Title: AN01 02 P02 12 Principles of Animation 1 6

When a ball bounces, basically it's a stretch.
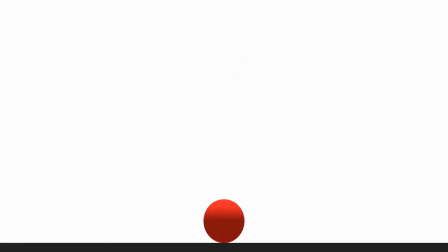It squashes and then it keeps the volume, so it does something like, and when it bounces again, it goes into stretching again. Why is the principle of a squash and stretch so important? Because it's not only
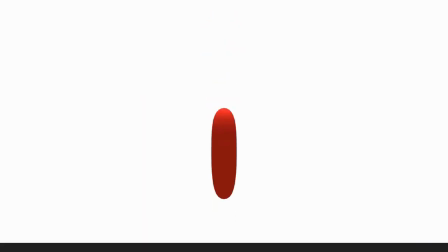keeping the volume, and it's not only like a physical thing, but it's also a graphic thing. Graphic in the sense that we see a change happening in the animation. So for example, if you have a ball, squashing and stretching, that change of the shape is what is making things look more organic and more real.
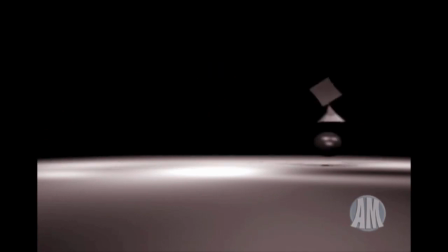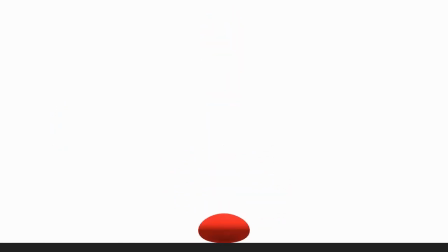Squash and stretch is basically the change of volume in any kind of shape. It shows graphically and visually its reaction against a force.
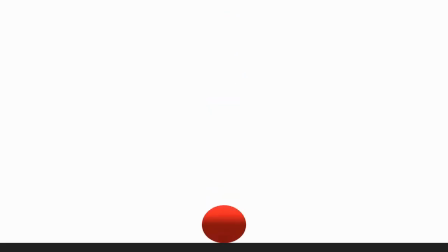The best example that shows this is the classic bouncing ball.
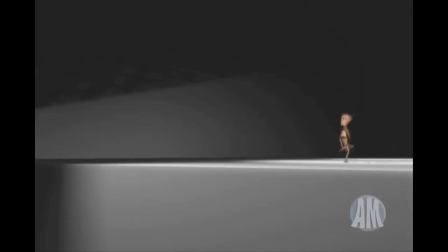But with time you're gonna find out that squash and stretch can be pretty much applied to anything or everywhere.
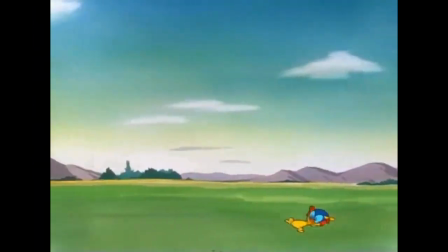Also, the change of volume makes things feel more organic, more elastic
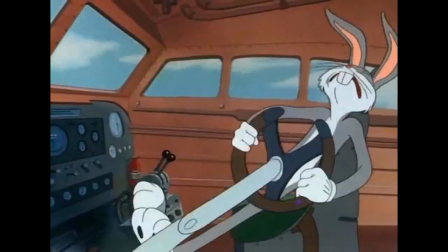than stiff, as well as creating a feeling of weight in your animations.
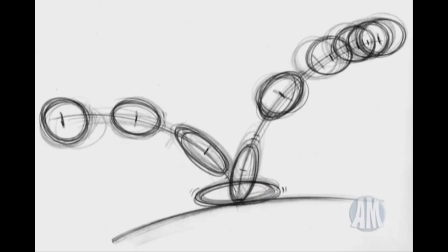The change of shape is one of the principles that brings actions, a feeling of life in characters or objects. Anticipation is this. In order to throw this stone, I cannot just like and throw it. Or I can if I have muscles this big, but I don't. So in order to throw this and throw it with some power, then I have to go like this. Wow. So that action, before the action, that's anticipation. I'm anticipating the movement that I'm about to do. Same thing with a bouncing ball. A bouncing ball cannot just, it has to like squash and then, so that squash is actually anticipating the move. So I'm gonna do that again.
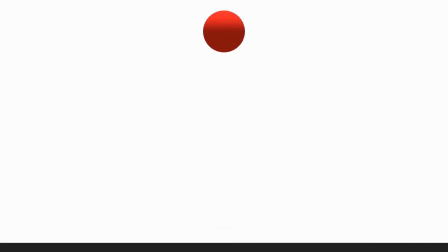Anticipation is crucial when trying to sell a movement or an action, because you are telling the viewer what movement or action you are going to do.
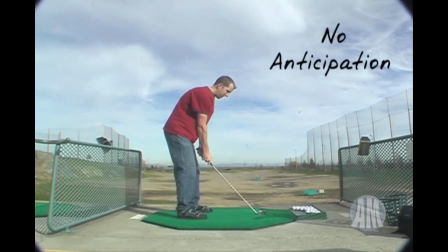Without anticipation, the audience will have no idea what just happened.
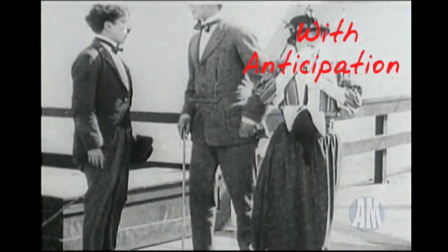And in films, we have to make sure audiences understand everything we're telling them. Staging is basically the way you present your idea, either with the character, either with your character animation, or the composition and the cinematography of the actual shot itself. It can go different ways. I mean, staging, it can be something as how you position your characters around the screen, how you present a pose and make it as clear as the audience can possibly watch it, or just something as where you place the camera in order for that idea you're trying to present to be as clear as you can. So staging, for me, the main point about staging is clarity. It's just presenting your idea as clear as it can be.
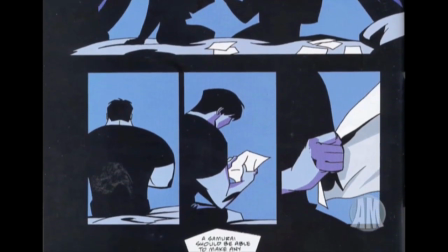Staging is all about presentation of the idea you're trying to show to the audience,
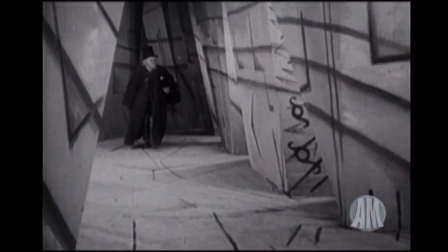and knowing how to direct the viewer's eye so that the audience knows exactly where to look at.
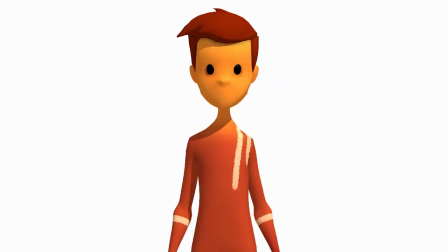The viewer should not be confused when they see something for the first time.
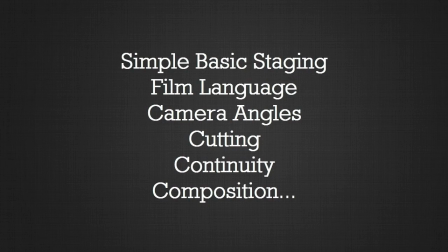We'll be breaking this down in different levels.